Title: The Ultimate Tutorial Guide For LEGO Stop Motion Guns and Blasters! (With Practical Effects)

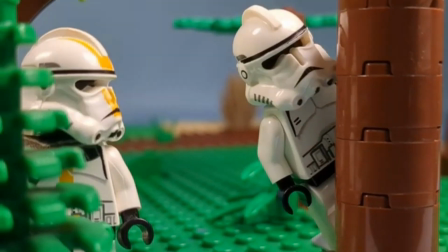0:00 What's up, gang? Sam for Films here. Welcome to the ultimate guide for guns.
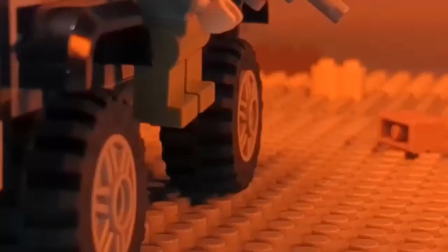0:02 In this video, we'll be going through regular style bullet guns, machine guns, rocket launchers, and then clone blasters and bazookas.
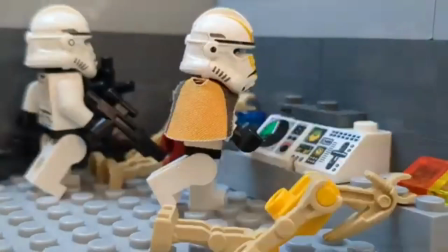0:10 So before we start, subscribe. Maybe at the end of this video, check out my other stop motions where I use all these techniques.
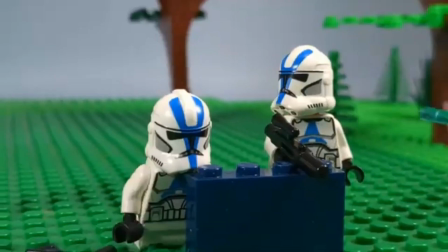0:15 And let's get right into it. So we're going to start off with level 1, and all these videos are going to be shown at 15 FPS.
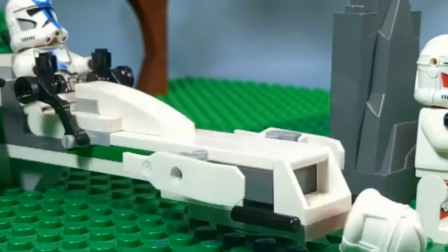0:21 You could also do it at 12 if you want, but 15 you'll just get a much smoother effect. So we'll start off with the level 1, which is your simple handgun.
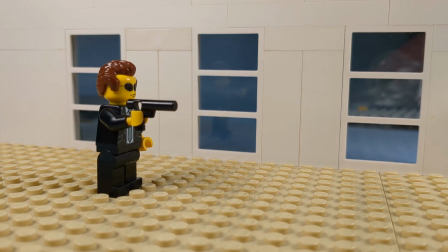0:27 So first off, what we're going to show is the realistic gun motion using practical effects. This one's very simple.
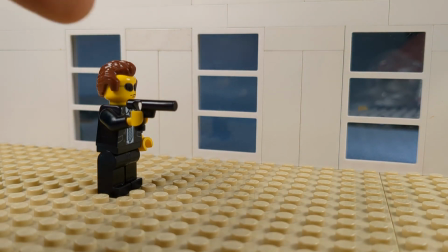0:32 You just need a Lego guy and a gun. I typically like to use these fire hose pieces.
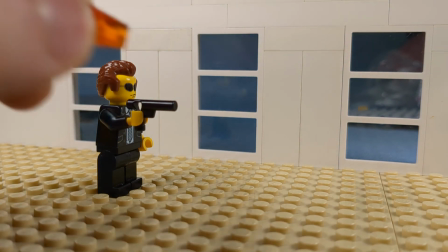0:37 Technically is what they're called. They're just very easy to use. You'll just need one of these orange transparent loosened pieces.
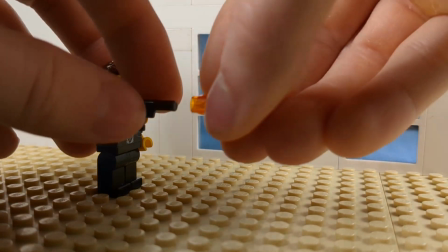0:42 So the first frame, you're just going to take a picture of the frame with the gun. Then you're going to attach on the piece with the next picture like that.
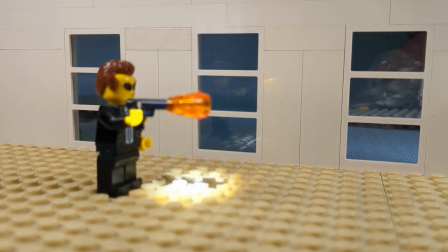0:50 If you want a little extra flare, you can use a flashlight to get a little bit of light shining on that piece, and you'll take a picture with that.
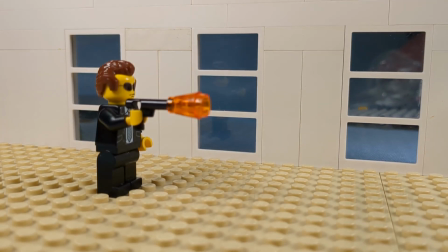0:58 And then once that picture is taken, you can take this piece off and move. Next frame will take 4 frame motions, where we'll move the gun up and down to get some recoil action. So if you don't use recoil, well, it just looks kind of lame and pointless.
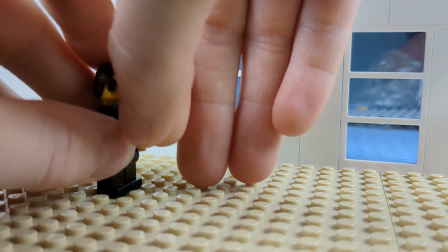1:13 So we'll just move the gun up a tad in one shot, take a picture, move it up another little bit,
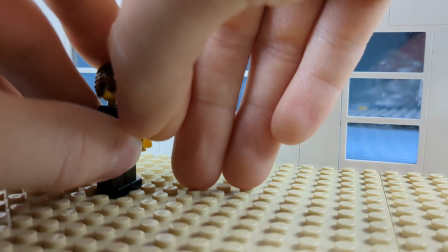1:21 take another picture, then we're going to move it down, take a picture, move it down with the same
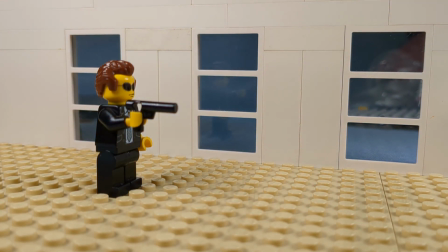1:30 to put it back where it was, and that is the same basic movement. This is what it looks like with sound effects on, and it's just to automatic guns.
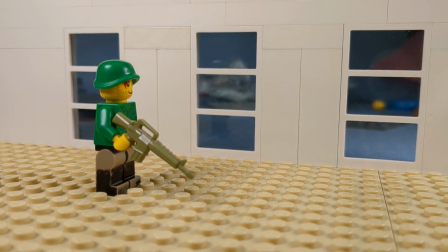1:41 Okay, so now for automatic guns, the same basic principles apply, but we're just gonna have to do it faster and less frames.
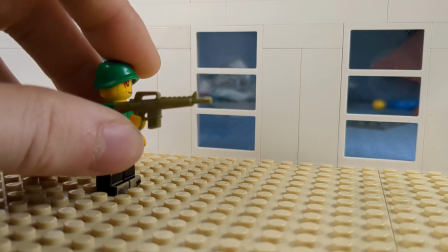1:45 So we got my armored soldier here with the Brick Arms M16, if you're wondering where I got that from.
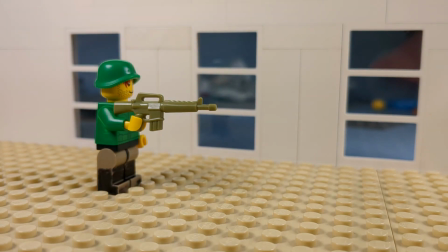1:50 So we're gonna take a picture at rest position, go back to our orange translucent piece.
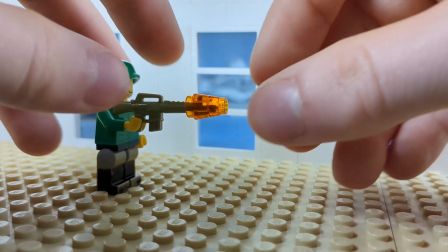1:54 And this time we're gonna have to stick it on the front the other way because it just won't fit the other way because it's a Brick Arms gun.
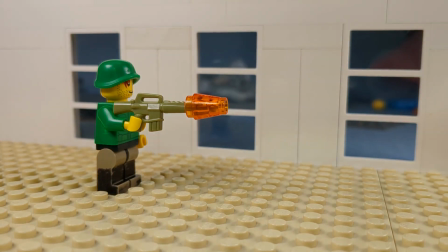1:59 Again, you can use your flashlight if you want to get a little bit of light on it for a frame. It just looks a little better that way.
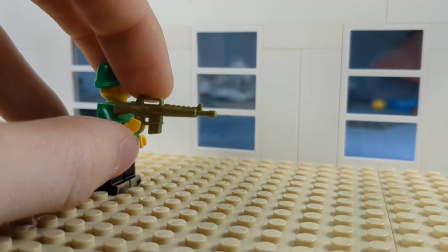2:06 Then we'll take that picture, take it off, and then for this time we're just gonna move it up like a teeny tiny bit, like really small.
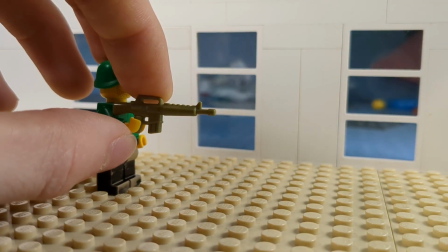2:12 Take a picture, and then you can move it a little bit back down to rest position, put your piece on like that,
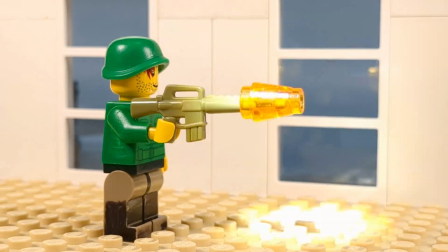2:20 use your flashlight again to get it like that. And you're just going to want to repeat this until you get something like this. So the whole entire shot is basically just 2 frames until you're finished.
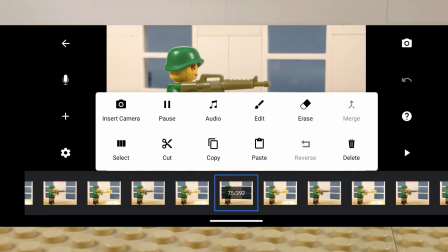2:28 What I like to do is I just like to copy and paste it on Stop Motion Studio Pro, which makes it much easier.
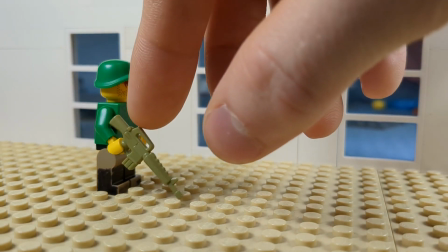2:34 So those are your basic bullet functions. What if you want a bullet to hit a guy? How do you do it then?
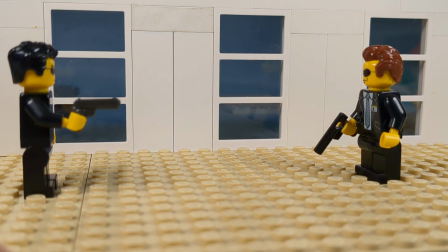2:39 Well, when it comes to bullets making contact, it's actually very simple, but you just got to make sure you have the proper momentum to make sure it looks good. So on this side we have the guy who's going to be shooting. So if we can just take a picture like this, and then for the shooting frame, we're going to again use a Brick Arms weapon,
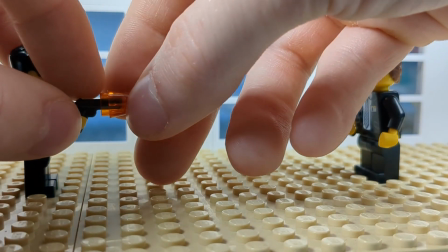2:54 so we're going to have to stick the orange muzzle flash like that.
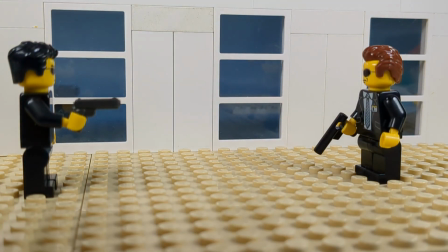2:59 So take your picture there, and then because bullets travel super fast, you want the next exact picture to be of him getting shot.
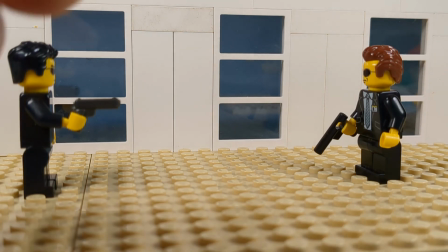3:06 So to get a good little effect, I like to just take a little piece of masking tape, like very small like that.
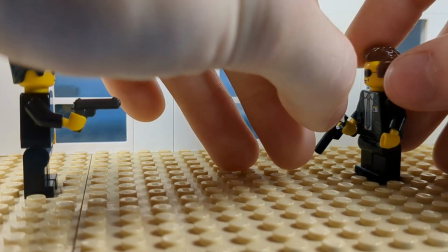3:12 I don't know if you can see that good, but take that little piece and stick it onto your Lego guy.
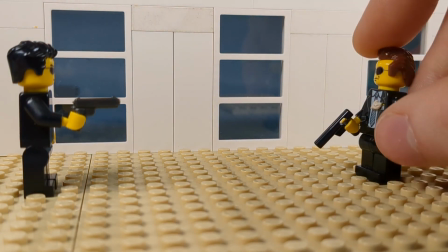3:19 Minifigure's gonna get shot, his torso like that, and then just move him a little bit at first.
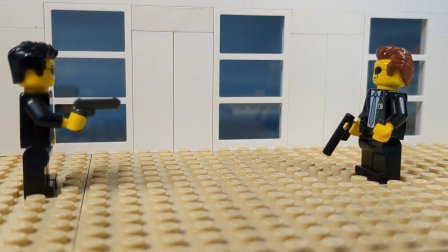3:24 Move his torso, his arms a little forward, one back maybe. And again, remember to keep moving this guy's gun up in 4 frames.
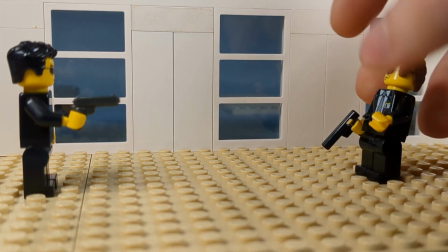3:33 So we're taking that picture, we'll move him a little bit more, increasing the movement every time we take a picture to give good momentum.
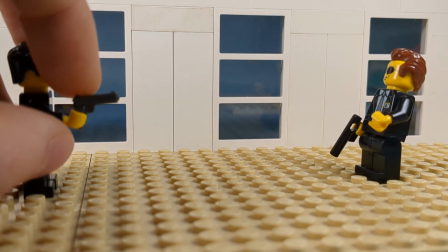3:42 Take another picture, and then we'll do the same thing.
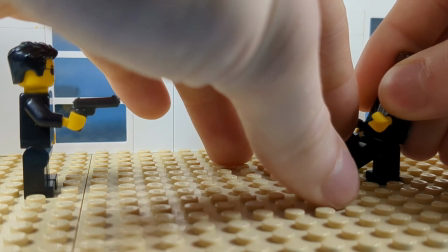3:46 This time you can start to bring one of the legs up, his arms up more, like that.
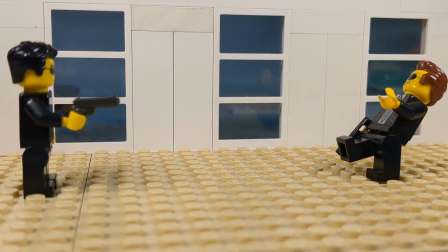3:54 Take another picture,
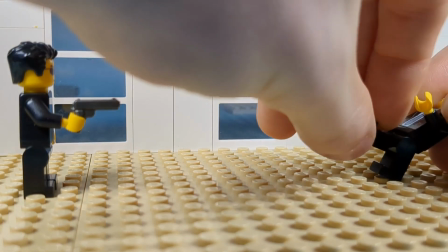3:58 and then we'll move his leg up, kick his leg up more, move his arms more.